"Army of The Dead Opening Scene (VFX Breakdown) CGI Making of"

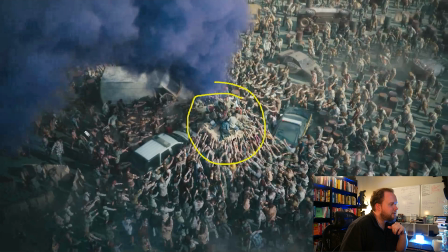[45:01]
I would imagine that this is real, just there. And it's more like, why not? I mean, you've got the talent, you're doing the shot, so like, it wouldn't take that much more to do that shot.
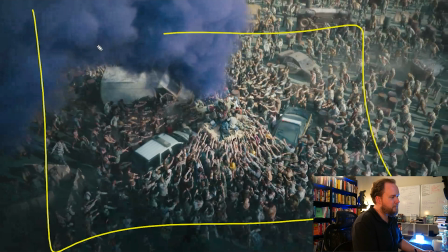[45:12]
Obviously, this is scaled down. Like, you know, you'd be shooting this probably like more full frame, but then you're shrinking it down to there, and then, so you're pulling the camera out and doing a much more epic shot.
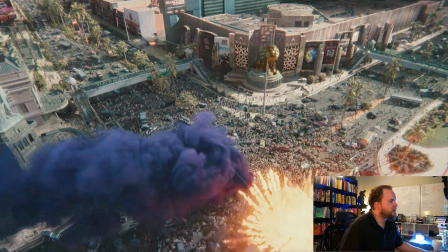[45:25]
Okay, so let's talk this. So again, completely CG, looks pretty cool.
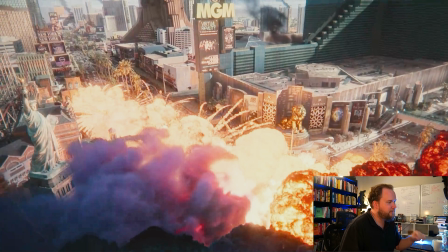[45:34]
I got mixed feelings about it, but
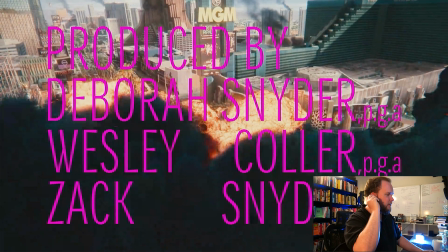[45:41]
again, it's always tricky because in reality, I think a lot of this would blow out to white, and I feel like maybe that's just the problem here is that they're being told not to.
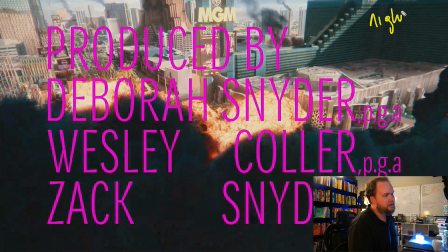[45:54]
But before it made sense, like in the nighttime shots, it made way more sense to have like low light looking stuff like that. But in daytime, all of this is going to blow out because it's going to compensate for the fact that the sky, like the lighting, everything is so bright.
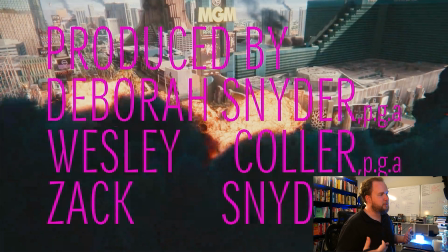[46:11]
So everything tends to prevent it blowing out, to look like, to have a lot more visibility on everything.
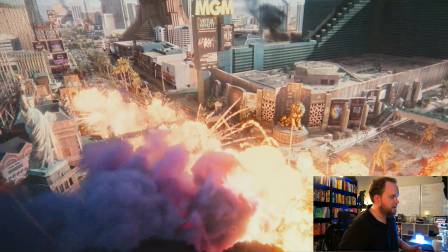[46:20]
You gotta underexpose your camera,
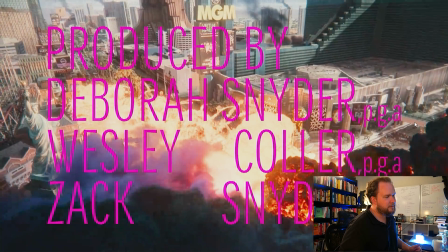[46:25]
and it still basically means that all this stuff is going to blow out to white.
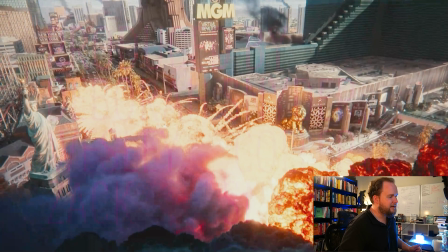[46:31]
And the problem is that none of this is like, if you look here, this is great. There's some hot stuff in there a little bit, but all of this is hot and it should be blown out.
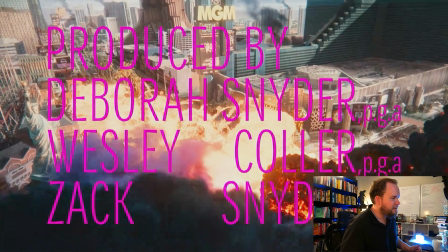[46:41]
And unfortunately, you get this pastel looking stuff instead.
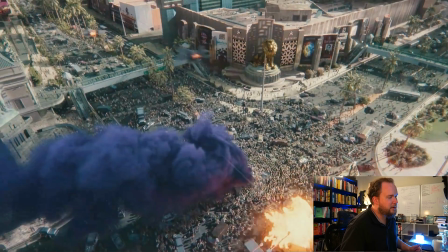[46:46]
So, you know, I'm wondering whether that's just like a creative note that they were told to do that, but
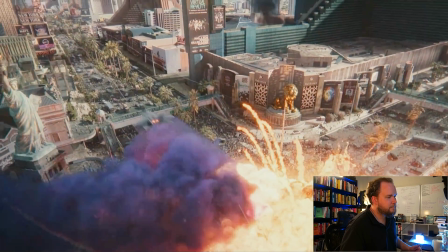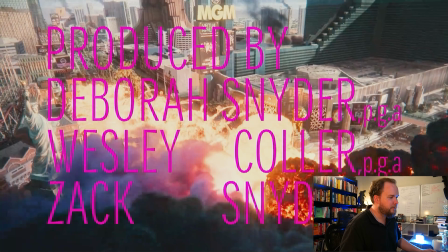[46:57]
yeah, it kind of is distracting from like what you would expect. Whereas like this stuff here, the contrast, like this is more what you expect.
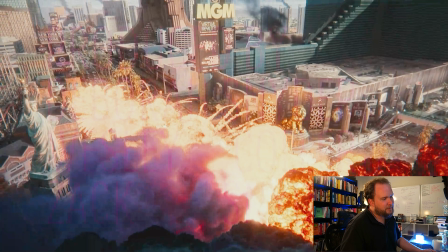[47:06]
And I also feel like if you were to desaturate this, I'm kind of tempted to do it. So just for fun, I'm just going to get the whites and punch them up a little bit.
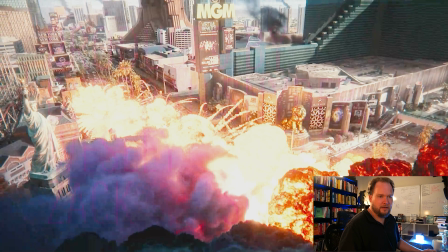[47:17]
And then I'm going to get the saturation and pull it back a little bit. But that's more what you would be expecting to see. Still feel like it's like way too yellow, but yeah, I mean,
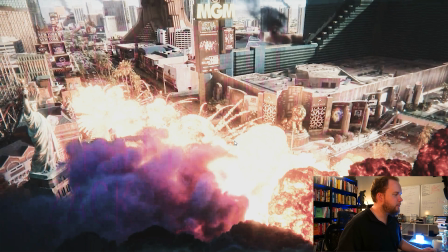[47:34]
contrast, pull the shadows down, but like that's more what you would expect to see on here, and it's just unfortunately
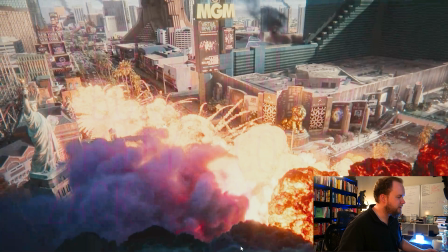[47:43]
you're getting more of this sort of look which just doesn't match.
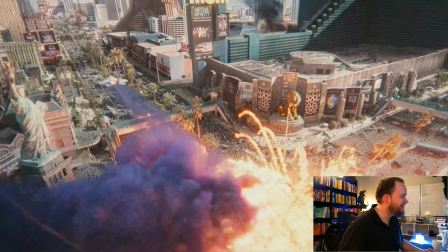[47:47]
I spend so much damn time on Fire, so you know, end up picking this stuff apart.
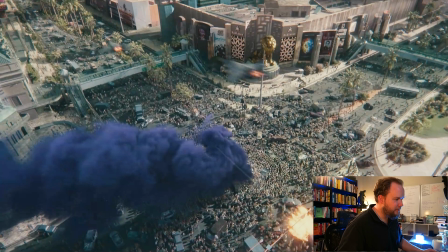[47:55]
I love the crowd simulations. I can see them all getting knocked back, like that sort of stuff.
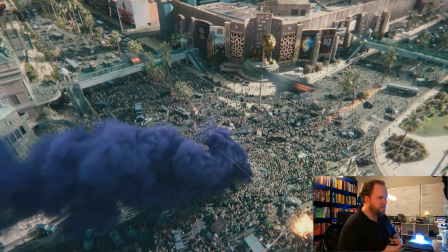[48:00]
Again, like you pretty much just get like a velocity, like a radial velocity field, and you're having these kind of exploding out everywhere,
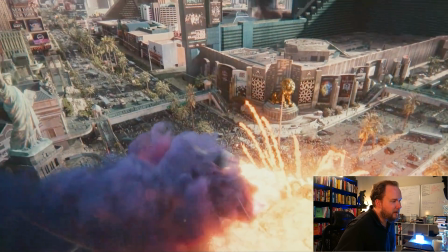[48:06]
and they're just causing everyone to get knocked back. I feel like that.
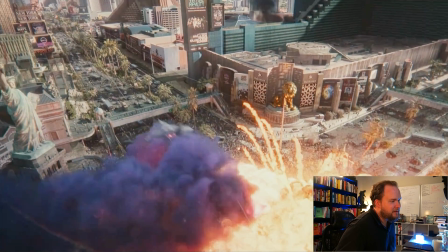[48:14]
I keep looking at the palm trees here.
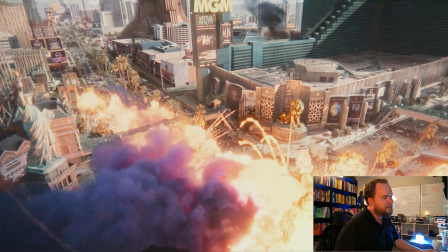[48:16]
I feel like there's a bit of a delay from them getting hit, but maybe that's these explosions down here that you just can't really see because it's all occluded.
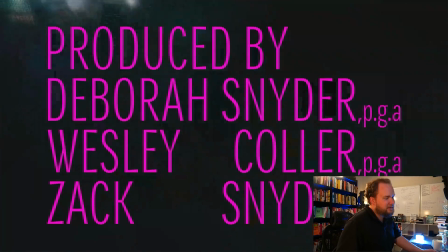[48:23]
But yeah, I mean, the stuff's beautiful. I mean, it's such an amount of work.
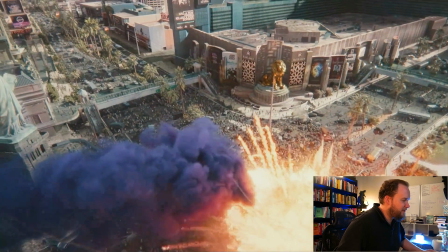[48:27]
I'd love to know what the render times were on some of this stuff.
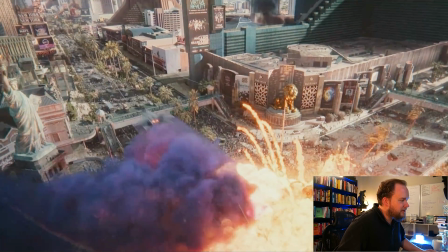[48:31]
The other thing I figured I'd mention, it's more of a pet peeve, but again,
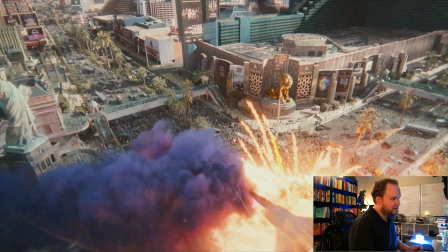[48:37]
we're talking about shooters earlier, and then these guys are coming out. They're really thick, but some of these just instantly, some of these just instantly stop. You'll watch them as they come through, and it's because you're simulating in a grid.
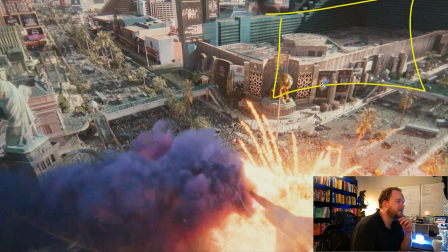[48:50]
So if I were to do a grid like this, and I got this big explosion going out like that, I'm gonna have these trails shooting out too. And it's a lot easier, instead of having to like make the grid bigger, to just have them kind of end all of a sudden.